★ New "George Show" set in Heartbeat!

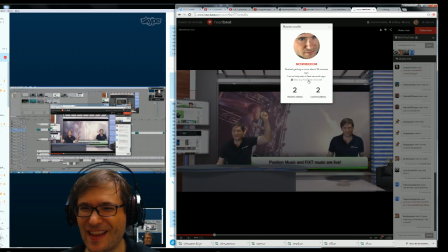403s
So anyone can visit my YouTube channel who clicks my icon in heartbeat,
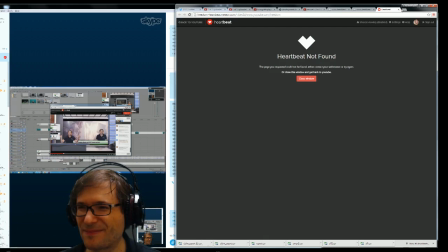408s
get a room. and we'd love to hear your feedback guys
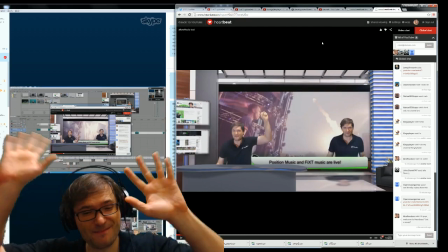413s
on on how this works and how I putting myself into the video I'm using xSplit
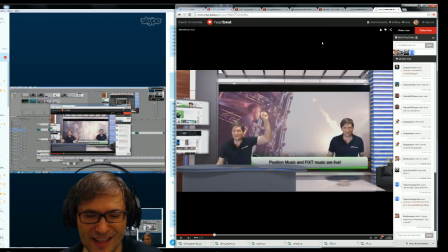419s
with the automatic chroma key feature that's available even in the free version of xSplit so this is a really cool feature where we don't have to do any post-production we're just going to upload this video live as soon as it's done so here we go
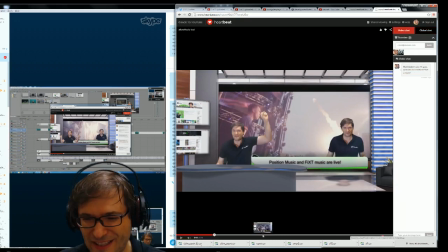432s
so John is in the get a room he's clicked the shared viewing experience so now as I'm jumping around the video
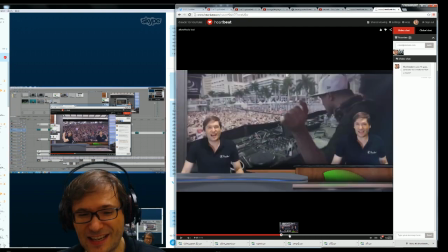441s
it's also seeking a syncing synchronizing with John's position but the cool
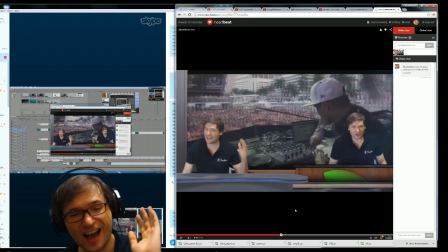446s
thing is it's bi-directional so if John seeks I it also jumps for me so I go
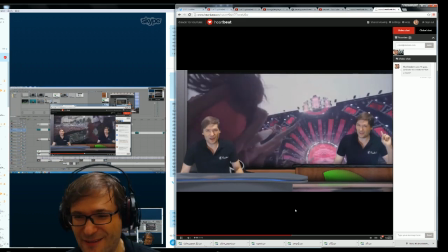451s
ahead John please take us through this after effects version of the new George
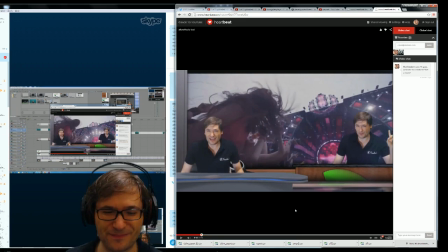456s
show set the George was too is amazing yeah let's take
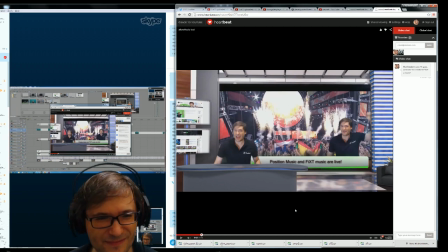462s
a look at this one now what happens here is if you can notice in the beginning here we got your reflection in the desk and of course on the bottom floor here where on the other one was just the blue you'll actually see the reflection of the screen itself which is casting light
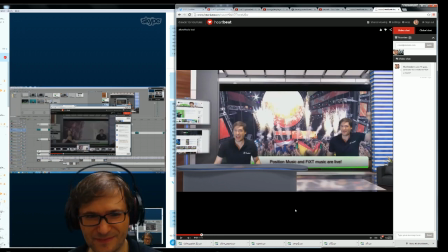475s
on the floor at the same time there is slight on your green screen character you'll find that there's also light warping there the part that I like a lot about the After Effects edited part
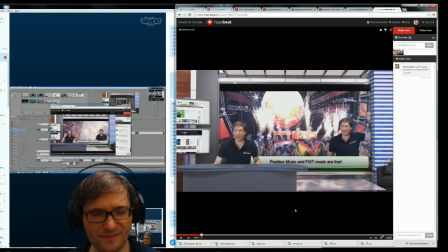489s
and and of course of course it takes a lot longer to edit although not multi-screened it's going to be about the same as Vegas because once we're going to multi-screen I think it's actually more convenient in After Effects and what happens here now is we've added
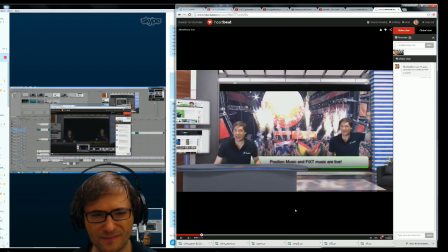503s
motion to the camera consistently through the footage so it adds a bit more motion while if you watch you know the camera is constantly moving
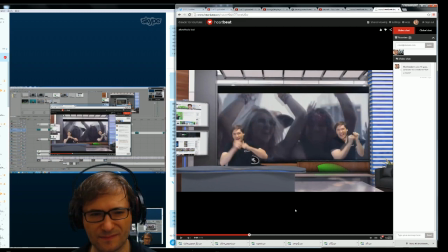512s
around a little bit as you're watching the video plus all the lighting and then of course when she we have used a more natural zoom in
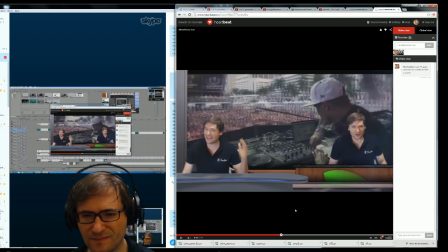521s
now that we've zoomed in you'll see the desk still looks more like a desk and of course you've still got your reflections of the desk and all the lighting is still doing its thing so this is the After Effects version
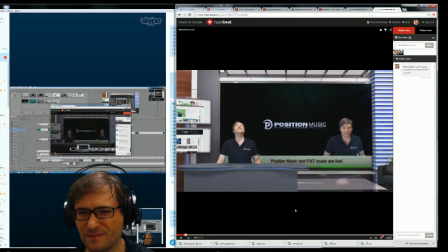536s
in a nutshell so it gives us that kind of more control over the edit although both will definitely become quite a lot longer than normal but we'll work out ways to actually streamline them once we've got the assets to a part we're happy with.
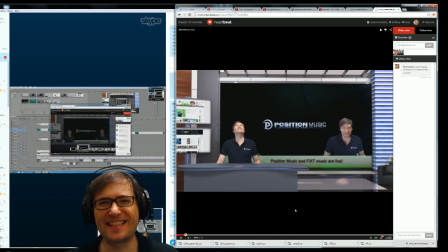554s
Okay. So, guys, I hope you enjoyed this demo of how you're using Get A Room in a Heartbeat.
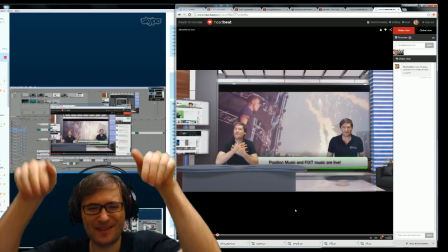559s
Tell us down there in the comments below which set you prefer.
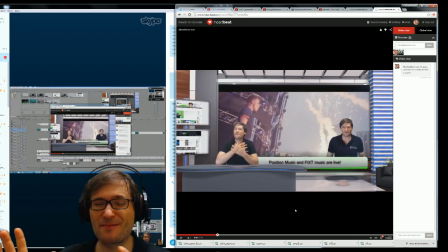563s
Do you prefer the first set with Vegas, or do you prefer the second set with After Effects for the George show? We'd love to hear your thoughts. at the same time if you guys would like to give us some advice on changes that you'd like to
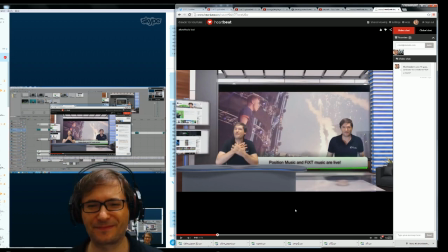580s
see in the set as well or things that are like you know what I mean that like us to add or remove that kind of thing that would be great as well George
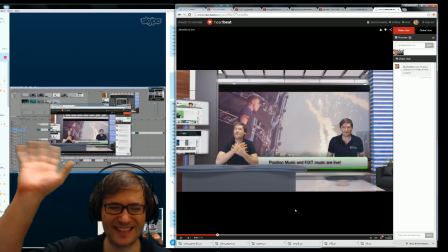586s
I agree, thanks John and thanks guys, we'll see you in the next episode of The George Show Alright, bye bye